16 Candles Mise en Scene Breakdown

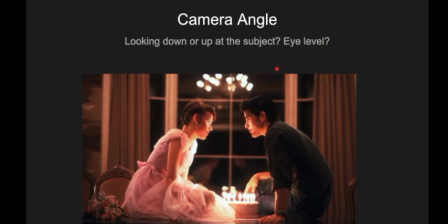(4:08)
But when it's at eye level, it shows concentration on the subjects being shown. So in this specific image that we're evaluating, I would say this is eye level because it is showing the two characters and it's showing equality.
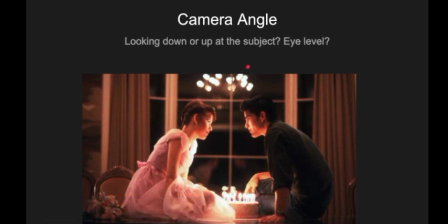(4:23)
It's showing all of that within this image. So therefore, it is an eye level angle. Color values. So when we're looking at this image, we want to ask ourselves, what is the dominant color? And we want to talk about color symbolism.
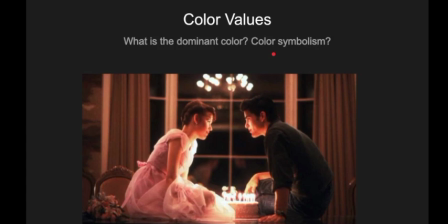(4:43)
Okay, when we look upon this image that we are given, we can look at the color values. And this will help to show emotion or give off hints of different expressions and can help the viewer understand more as what is going on in the picture.
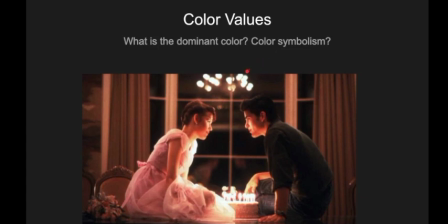(5:01)
So we want to ask ourselves, what is the dominant color? So in this image, I would say it's brighter hues. It's warm colors such as orange and pinks. It really expresses happiness. And you can also look at what's going on in the image.
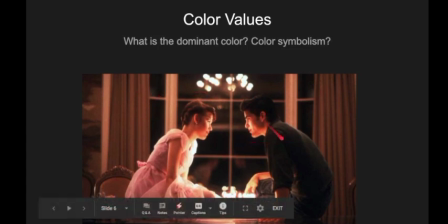(5:21)
For example, we know Sam, her dream crush Ryan, is celebrating her birthday with her, which is a happy thing for Sam. So that's why it kind of gives off a warm tone. And now when we look at color symbolism, we can look at Sam because we talked about earlier how she was more
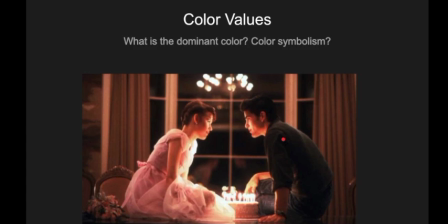(5:40)
dominant over Ryan in this image because of the color of her dress. Our eyes are directed more towards brighter things, and brighter things show happiness and pureness,
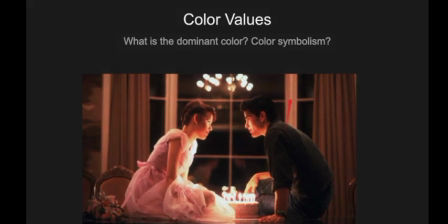(5:52)
and that's why Sam is most likely dressed in this pink dress. Alright, so here you can see what I was talking about a couple seconds ago.
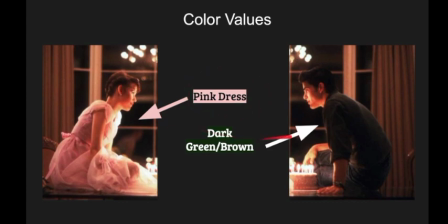(6:02)
Sam is wearing this pink dress, and Ryan is wearing darker apparel. He's wearing a green/a brown shirt here. And the pink dress kind of represents, like what I said before, pureness.
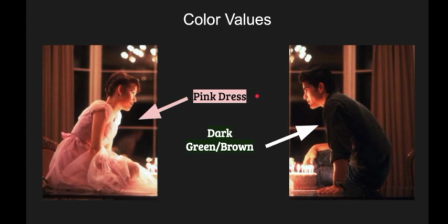(6:17)
It could also represent wholesome and different things like that. And it also attracts your eye because it is lighter. And in this case, Jake's outfit here is darker. And it doesn't represent that he is a dark person necessarily,
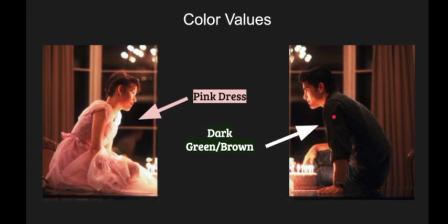(6:35)
but he is not the first one drawn to because he is not the main protagonist in this movie.
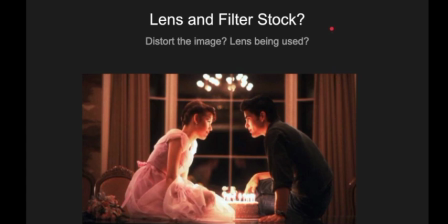(6:45)
Lens and filter stock. So when we're looking at the image given, it's important to see if there's any distortion in the corners or the center of the screen because this can help determine what lens is being used. So when we're looking at our image of Ryan and Sam here,
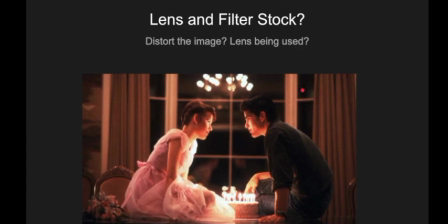(7:04)
I would say the lens is not a wide angle because there's not much depth in this image, and there are several planes in focus, so I don't believe it is a wide angle.
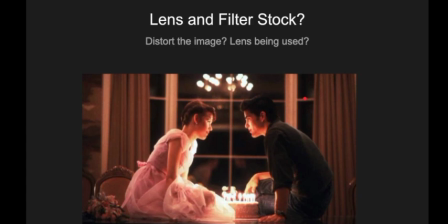(7:20)
The lens is probably long, but not necessarily a telephoto lens because of the depth, and it's not compressed. So I'm not sure if it really fits any of these lenses, but I would say that the stock of this image is slow
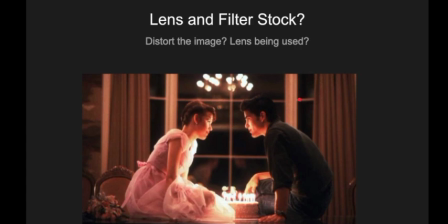(7:38)
because of the high quality this image has and the features that stand out. So that's why I would say the stock is slow. Now we will look into subsidiary contrast.
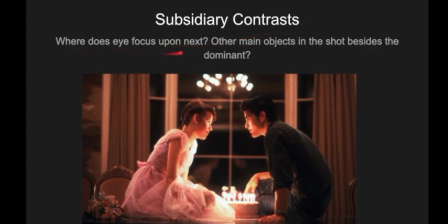(7:53)
And when we're looking at this image, you want to ask, where does the eye focus upon next? Are there other main objects in the shot besides the dominant?
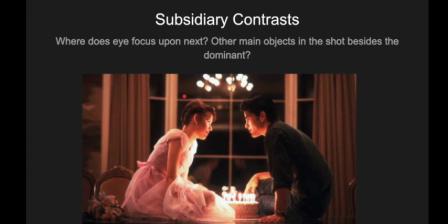(8:04)
So we already concluded that in this image, Sam is the dominant in this image and has dominance because of her dress, we said the color, and also because she is more the protagonist in this film.
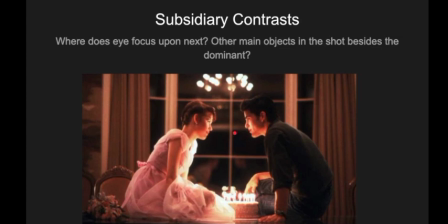(8:19)
She's the main character. Another important piece to this is subsidiary contrast.
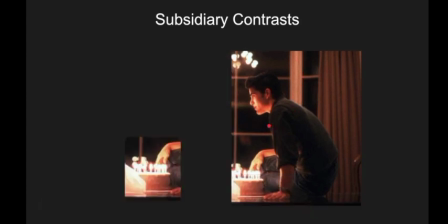(8:27)
So where does your eye focus upon next? So as we see Sam here, we also see Jake. Jake is the subsidiary contrast in this image because he is yet the other protagonist in this film. And your eyes do focus on him next because he is a human-like form like Sam.
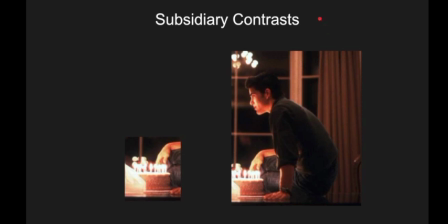(8:46)
So therefore, I would say he is a subsidiary contrast in this image.
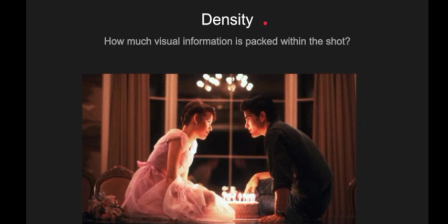(8:52)
So when we look at density, when we're evaluating this mise en scène element, it's more as an abstract form. So when we look at this image, you want to ask how much visual information is packed within the shot.
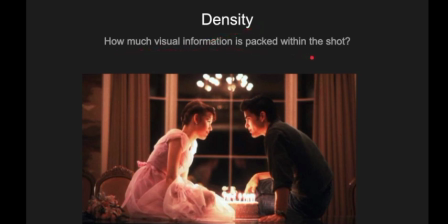(9:09)
So I would say this image doesn't have a lot of density within it because we really are focused upon the two characters that are the protagonists in the film and the cake.
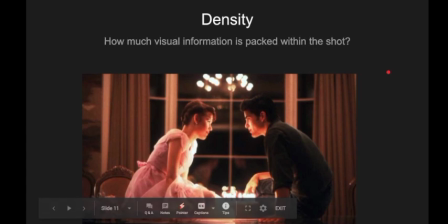(9:23)
There really isn't anything else, and I would say that because they are more in focus. So therefore our eyes focus on them more. Although there's this window and this curtain in the background, it doesn't take up density. It's not a form of density. So therefore this does have a low density.
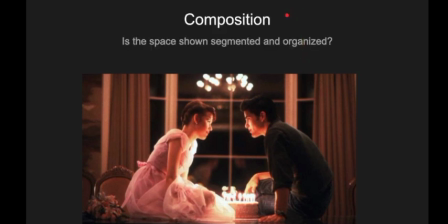(9:44)
Now we'll be talking about composition. And this is also an abstract, but to figure out a composition, you can ask the question, is the space shown segmented and organized? So when we look at this image from the movie 16 Candles, we see these two characters.
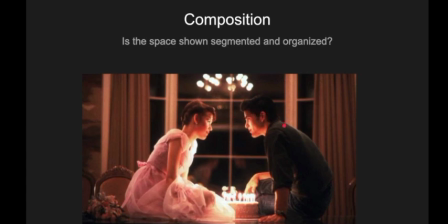(10:04)
We have Ryan and we also have Sam. And you can assume since there's two of them, this is a binary composition because bi means two. So therefore that can be a binary composition because there's two characters in one scene.
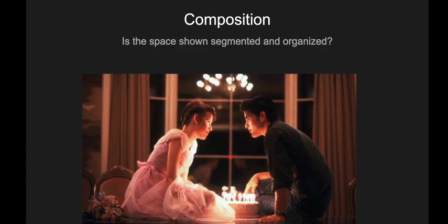(10:21)
So also we can observe the senses. So this would be a vertical sense because the characters are facing each other and they're sitting in almost the same position.
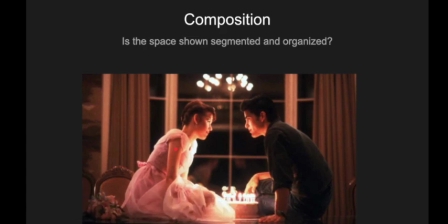(10:33)
So that's why we can assume it is a vertical sense. For form, there are two questions that need to be asked. Is the fragment opened or closed? Are visual elements within this image balanced?
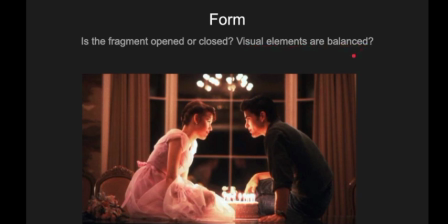(10:51)
So in this image, like I said, we always have our two characters and we have the cake. And these are the most important pieces, the characters and the cake. So basically, we could say that this is a closed form because all the necessary characters and information is confined in one neat space,
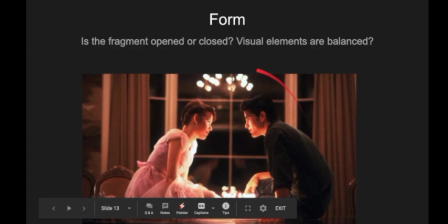(11:09)
opposed to it being open and have a high density of things within it. So therefore, you can say this is a closed form. Now moving on to framing. So you want to ask, can characters freely move or are they confined to one place?
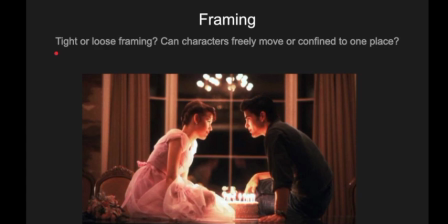(11:26)
When we look at this image, they're more confined. But in order to define what kind of framing it is, we have to understand two things. There's tight and loose framing.
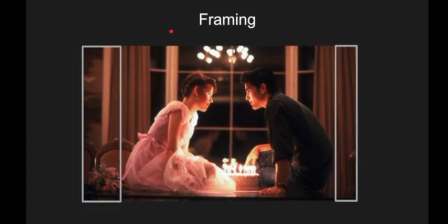(11:38)
And if we click to the next diagram here that I made, I have two boxes here. And you can see the characters are actually towards the edge of the frame. And the characters are close together and near.
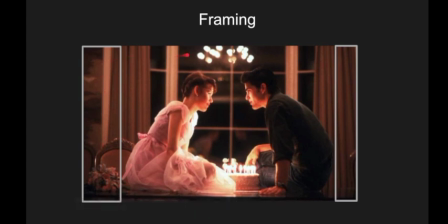(11:53)
But it's almost as if they're towards the edge and they're being confined into a small area. So you could say that the framing on this image is tight. Depth and field.